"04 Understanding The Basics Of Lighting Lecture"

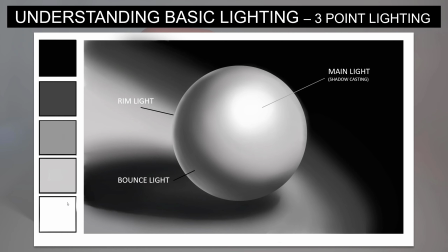252s
And then another lighting thing that you could do is put a light that produces a rim along the edge of that object that you see there.
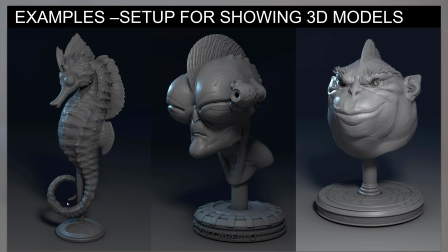263s
These are some a setup that I gave to the students of mine last cohort, and this is what I feel is what's needed to show off your models as maybe a 3D model, or at least the base setup that you would have for this.
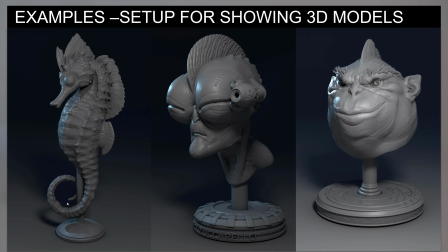280s
So you'd have your model, and again, this is just using a 3-point lighting setup where there is a main shadow casting light, and that could be an area light, it could be a spotlight. It's up to you to choose what that thing is.
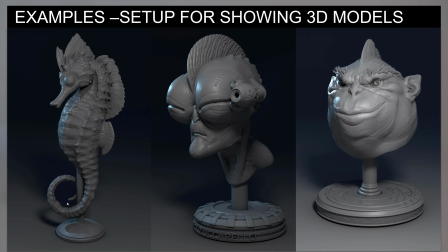294s
I tend to usually do this very similar setup where my light is coming from the upper right of the object, and I'm trying to get most of my highlights to fall in this area that you see here, and you can see it falling pretty much in this particular area.
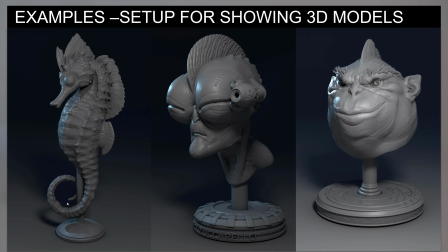310s
We do have some of that core shading going off to the left over here, like that, and there should be some core shading here. And then off to the left somewhere is a blue point light that I'm using for rim on there.
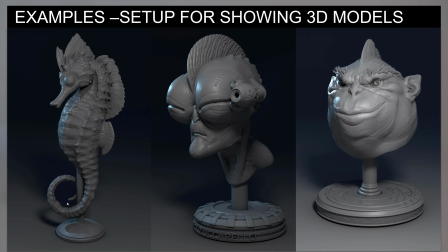326s
Now the bounce light is happening because this was rendered in Maya Arnold. It doesn't necessarily mean that you need to render in a program like that, but with this one it does global illumination within the program.
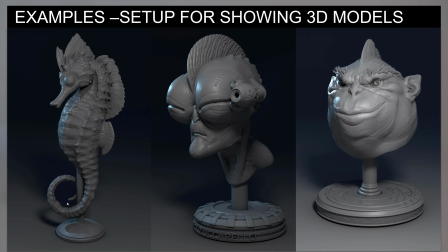340s
And we can also use a thing called image-based lighting. So with image-based lighting, we're able to take a photograph of the world, and it's got a low and a high exposure range, and we can use that for lighting information. And so that's actually pulled in there,
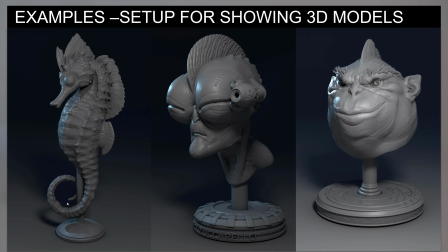356s
and it's illuminating some of the object and making it to where it's not going into pure darks in there. So again, I think this is the base setup that you would need to show off your work in a professional way.
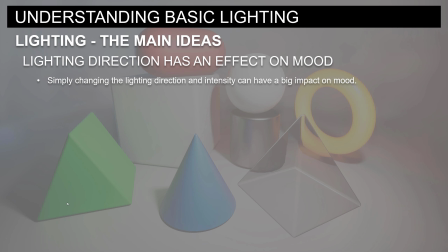370s
Okay, another main idea. Lighting direction has an effect on mood. So simply changing the lighting direction and intensity can have a big impact on mood.
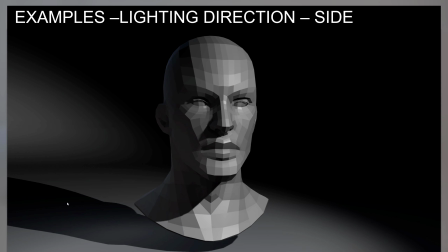380s
So I did put together some examples of this, of some head topology that I had, and produced a more faceted look so you could see a little bit of the planes on the face and how those values and the lighting, how it falls across there and how it changes depending on the lighting that you have.
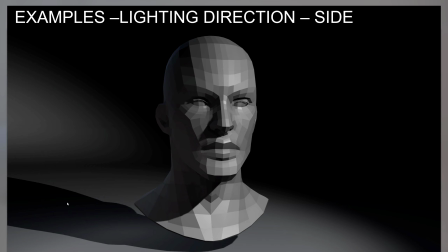398s
So this is the same lighting setup that we just looked at with the previous renders. This is all done in real time in Maya. So the quality is not quite as good, but you can see this is just a pretty vanilla lighting setup for this. So it feels to me like this is something that you might want to use in a product shot or
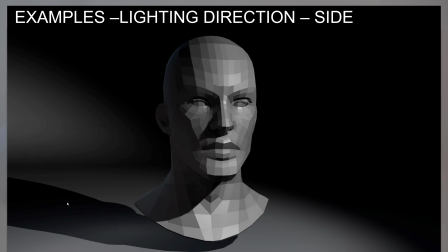418s
something like that to show off the dimensionality of something and try to do it in somewhat of a professional way.
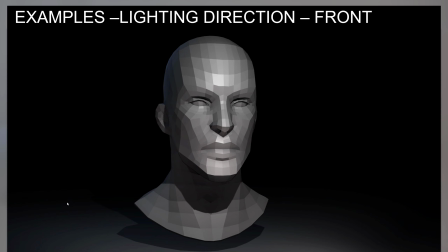426s
If you do a lighting direction, and this is more of a frontal lighting direction, and so I'm finding some examples of this, some things from film,
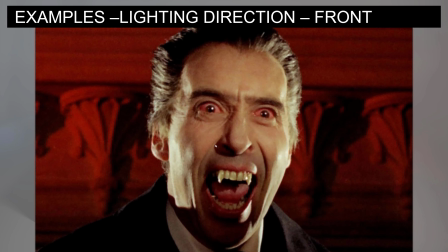438s
and I keep talking about this as something that you can do. It's called the squint test. So if you squint your eyes at an image, it can take away a lot of the smaller details and the finer details and help you focus in on the bigger shapes and then maybe areas of contrast.
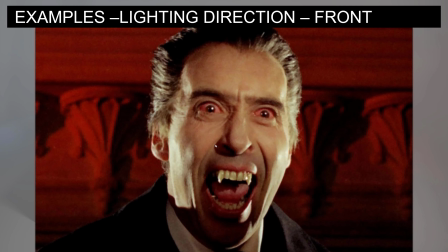454s
So if you squint your eyes in this one, I do tend to look at this area in the face, and another area that I think is a high area of contrast on here is the teeth really stick out. Something that I think is pretty interesting is that you can tell that they've put a really strong light source off to the left and to the right,
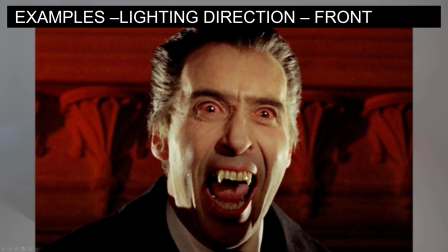472s
and it's produced this really strong rim on both the left and the right of the character's face. Something else that I think that they did that was pretty interesting in this image, as you can see, there's a shadow that falls down right and through this area. So it does tend to make you look in this particular area of the face and get you to focus.
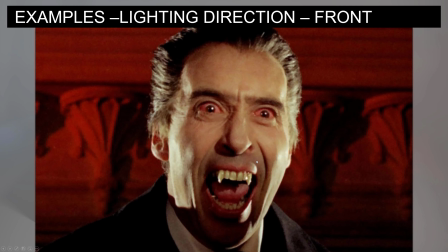489s
So that's something else that I think that as artists, that's something that we're going to be striving for in our images that we produce. You're going to want the audience to look in a particular area on your image.